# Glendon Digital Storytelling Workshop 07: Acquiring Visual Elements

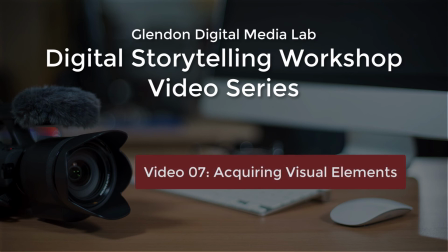[0:02]
In this video, we're going to look at techniques for acquiring visual elements for your video story.
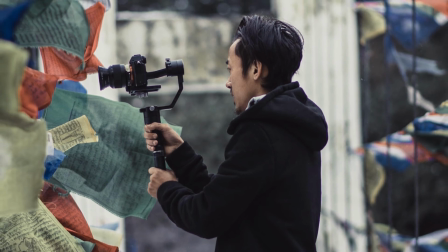[0:09]
Video is first and foremost a visual medium.
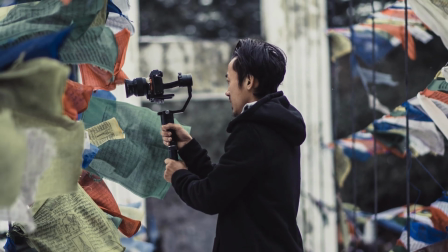[0:13]
You should be thinking of ways to tell your story visually at every step of the digital storytelling production process.
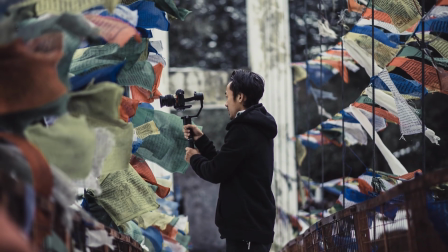[0:21]
There are several types of visual elements you can incorporate into your video story.
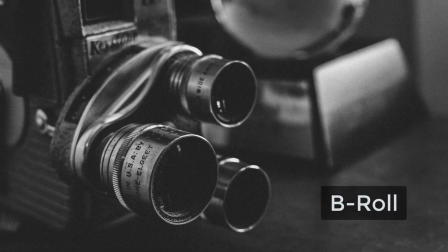[0:27]
B-roll. The term B-roll comes from the early days of television news, when stories were shot, edited, and played back on film.
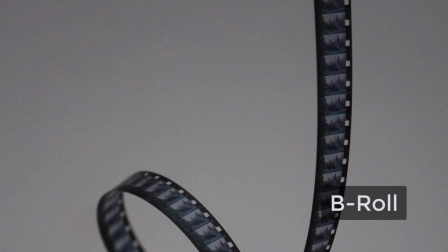[0:36]
A-roll represented the on-camera anchor or reporter,
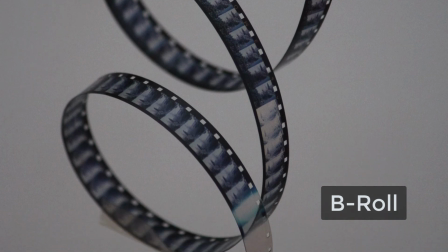[0:39]
while B-roll was the reel of film that contained the shots that illustrated what the anchor or reporter was talking about.
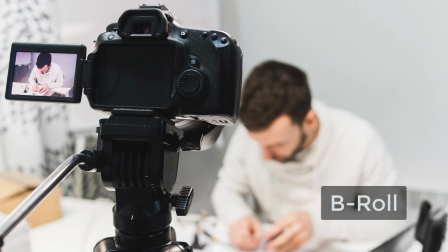[0:47]
We still use the term B-roll. Another popular term is coverage.
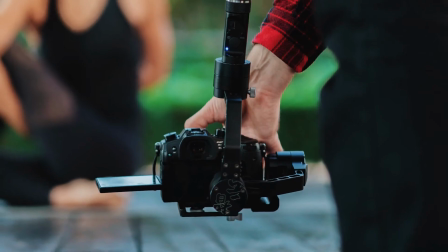[0:52]
B-roll or coverage serves two important purposes. First, it visually reinforces the information you're delivering in your story.
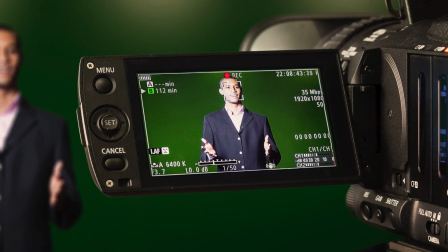[1:01]
Second, it breaks up the monotony of the talking heads of on-camera interview subjects and presenters.
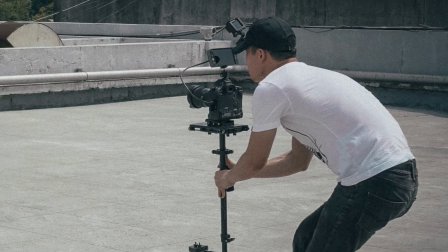[1:08]
Used effectively, B-roll footage can make your video feel more dynamic, which helps to hold the viewer's attention.
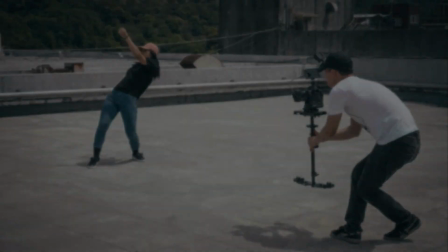[1:15]
B-roll sequences come in basically two types: montage and continuity.
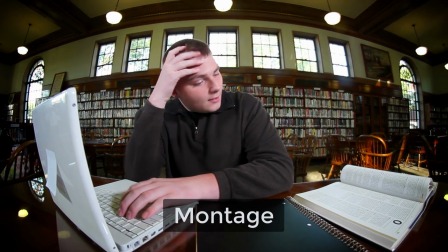[1:21]
With a montage sequence, the shots are connected by a theme,
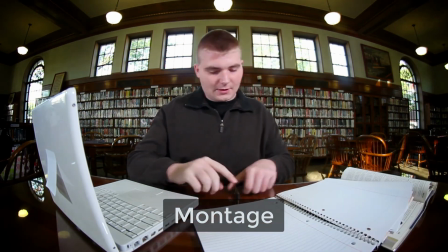[1:26]
concept, or feeling you're trying to get across, but not necessarily connected by time and/or space.
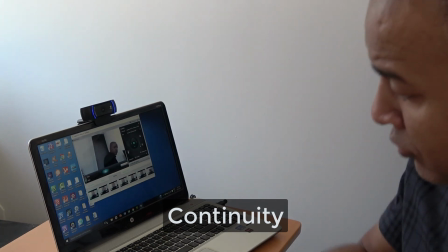[1:33]
A continuity B-roll sequence, on the other hand, relies on shots that are smoothly connected in a moment.
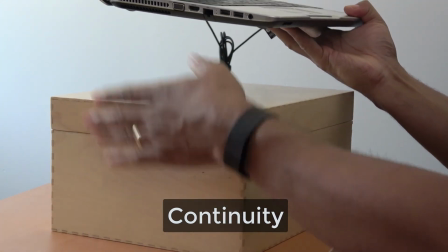[1:40]
The best example of this is a process, where each step in the process transitions from one to the next.
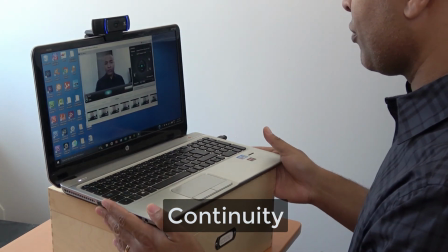[1:48]
To be effective, a continuity sequence requires a variety of shooting angles,
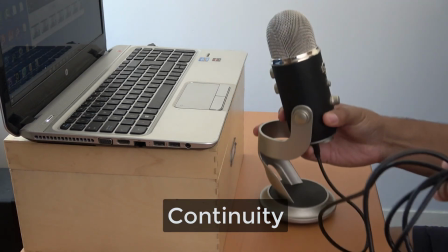[1:53]
consistent overlapping action, and precisely timed edits.
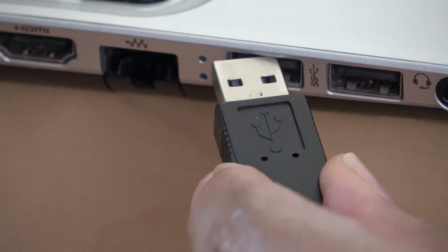[1:58]
Here are 5 tips for shooting quality B-roll or coverage.
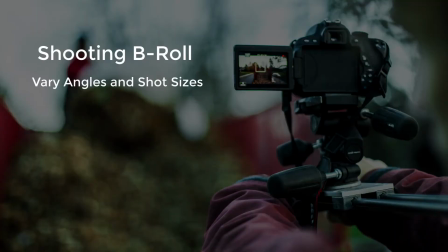[2:02]
Move the camera to capture different angles and shot sizes of the action. This will make your sequence more dynamic. Tell a story with your shots. Show the beginning, middle, and end of the action or process.
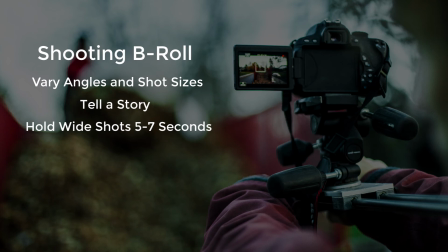[2:17]
Hold on wide shots for at least 5 to 7 seconds, so the viewer can absorb all the information in the shot. For close-up shots, 3 to 4 seconds is usually fine. Observe the 180-degree rule.
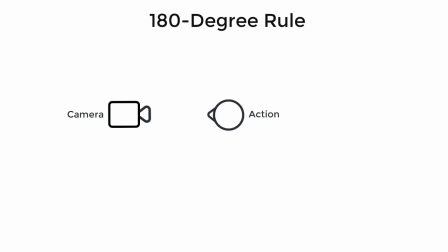[2:32]
Once you establish the line from the camera to the action, pick a side of that line and stay on it to maintain directional continuity. This will help the viewer follow the action in the sequence.
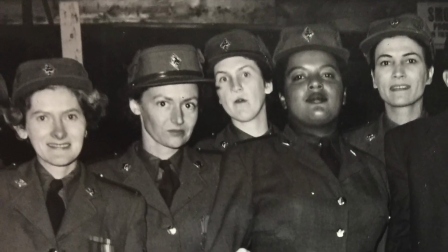[2:46]
Another great source of visual content for digital video storytelling is photography.
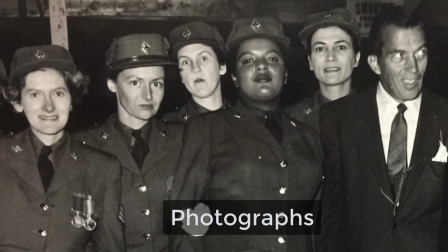[2:52]
When used effectively, photos can have an enormous impact on your story.
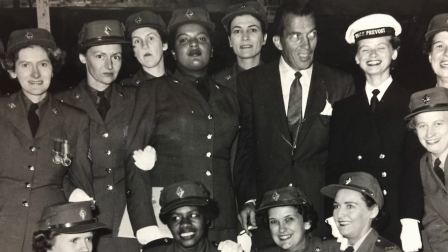[2:57]
And in many cases, photos will be all you have to work with, especially if your story involves historical events.
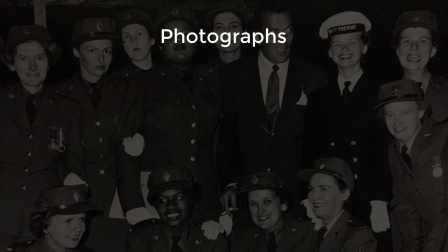[3:04]
Here are a few tips for working with photos. Make sure you have explicit permission to use the photo. Make sure the photos you're using are high enough resolution. In general, try to get at least twice the resolution as your final video resolution.
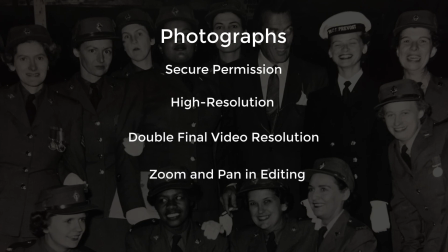[3:22]
This will allow you to zoom and pan the photo in editing without a serious loss of quality.
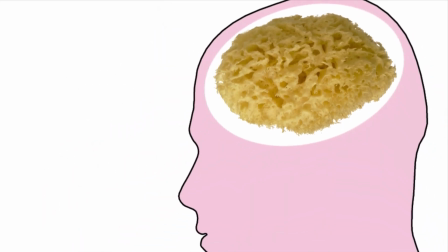[3:28]
The final visual source I want to talk about is animation.
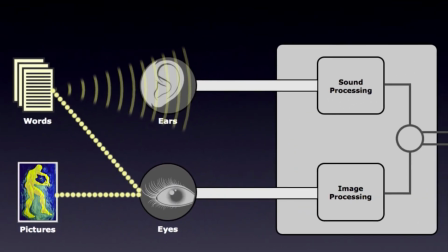[3:33]
Animation is exceptionally effective at illustrating concepts or processes too big,
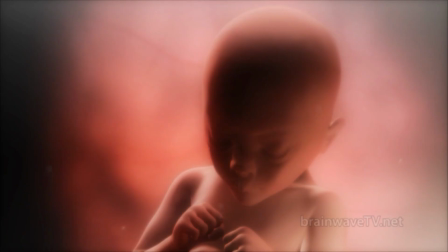[3:39]
too small, too dangerous, or too expensive for us to go out and record.
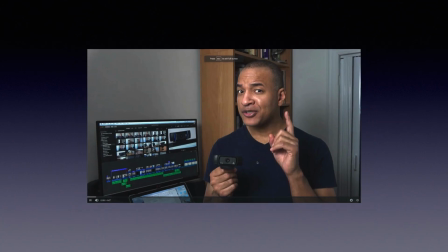[3:45]
Gone are the days when you needed complicated and expensive video equipment and software to create attractive video animations.
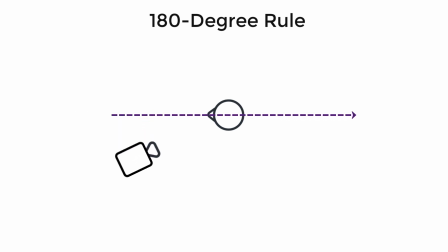[3:53]
You can create some pretty compelling video sequences using nothing but presentation software like Microsoft PowerPoint or Apple Keynote.
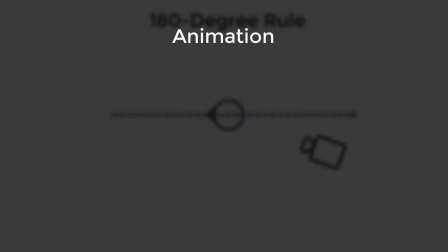[4:01]
Here are a couple things to keep in mind when creating animations for video storytelling. Keep the graphics simple.